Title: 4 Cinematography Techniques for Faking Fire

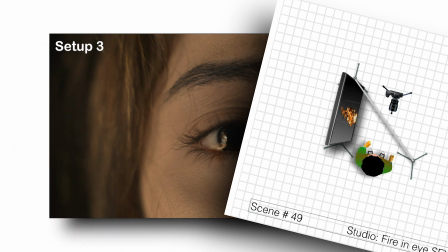4:20 It is the technique of projecting an image that appears to float in mid-air by using glass. The fire element is shot against black, then played back on a very large monitor. It is reflected off the glass into the actress's eyes.
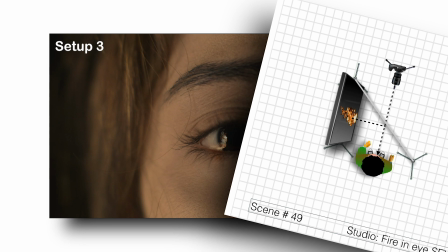4:35 The camera shoots through the glass, which does not see the fire, and it catches it reflected in the eye.
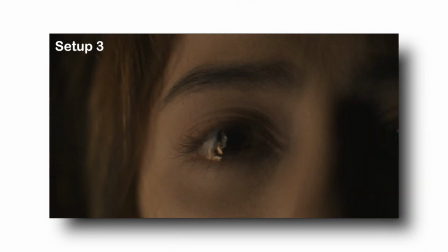4:41 When we tested this prior to shoot, I realized there was a limitation to this approach.
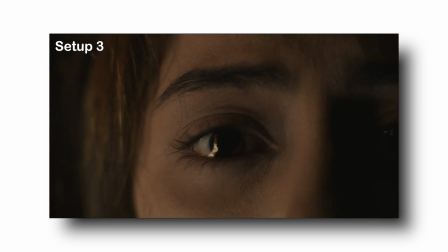4:46 The reflection of the light coming from the monitor was also the source of the light on her face. This ensures the flicker on her face matches that of the reflected image in her eye.
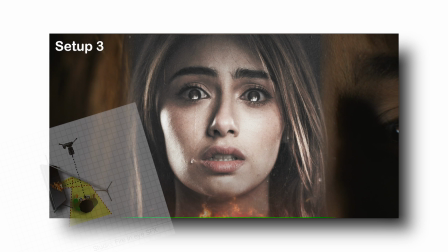4:56 However, as it is right in front of her face, it was flat, and I wanted it to be a half light.
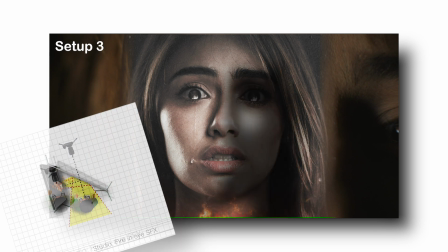5:03 The fix was simple. We placed the monitor as if it were a key light for a half light setup.
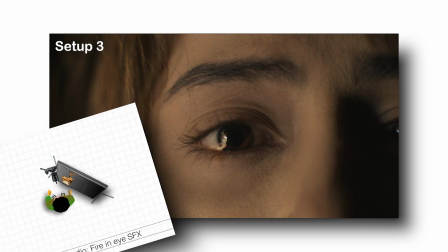5:08 I got my half light on her face and the reflection in her eye. Often, the simplest approach is the best.
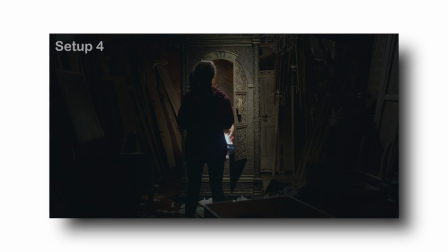5:16 The flames in the cabinet were originally also going to be an aerial image.
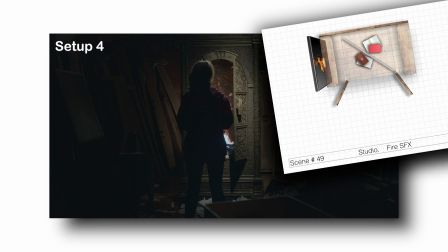5:21 However, after testing this, I felt the brightness of the monitor we were renting was not strong enough to light up the back wall of the cabinet sufficiently,
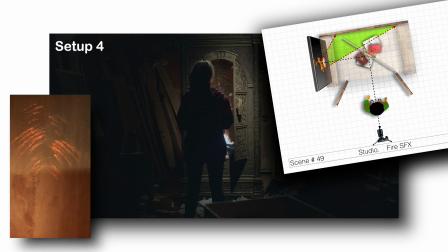5:29 as the claw marks on the back were established in the story and needed to be seen clearly.
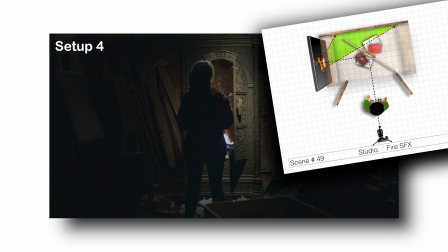5:34 The flames worked well, appearing to be floating in the center of the cabinet, but the back of the cabinet had to be brighter than the monitor could illuminate. If we added lights inside, we could not sync it to the flames of the playback. So I decided to shoot the monitor directly by removing the back of the cabinet instead of the side wall and replacing it with the monitor.
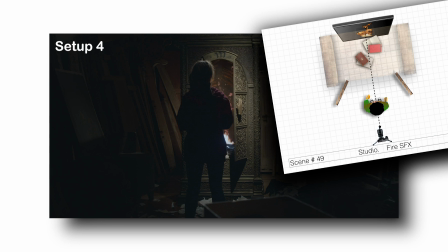5:54 This worked very well, but it meant we had to shoot the back of the cabinet and composite it behind the flames prior to shoot.
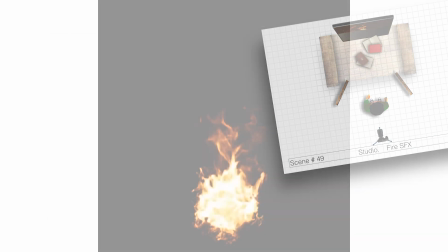6:02 This would have been a perfect solution.
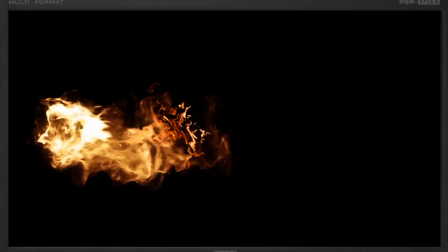6:04 Take the fire element against black, rotate it sideways so we could stand the monitor upright in the back of the cabinet,
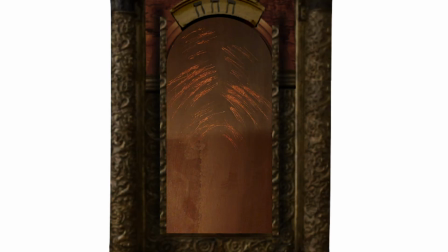6:11 then key in the element of the back and speed up or slow down the flicker to match the fire.
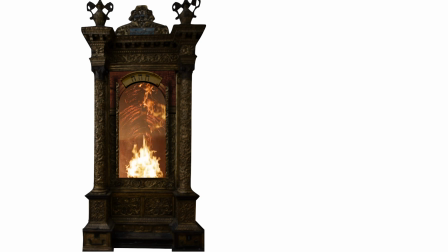6:17 This would have been the simplest way to shoot this frame, but due to scheduling requirements of the AD, I could not shoot the back of the cabinet till the last day of shoot, so I had to shoot the fire off the monitor against black in the back of
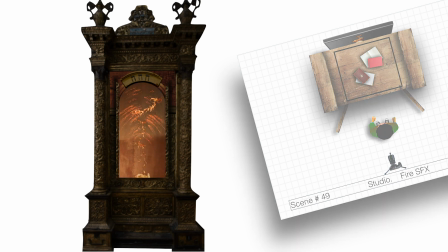6:30 the cabinet, then shoot the back panel of the cabinet on the last day. I needed both sides, inside and the back side.
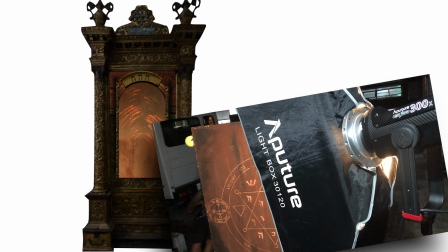6:37 This is what the back of the cabinet looked like.
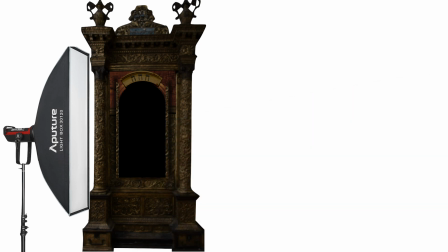6:40 I used an Aperture 300 with a long softbox modifier set to fire effect and keyed it into the black areas of the monitor.
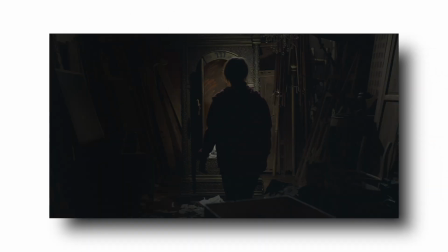6:48 In the finished movie, we saw her setting fire to the cabinet with no extra shoot time, no danger to the prop, location or staff, and most importantly for the producer, no extra cost. I hope this film has been useful to you.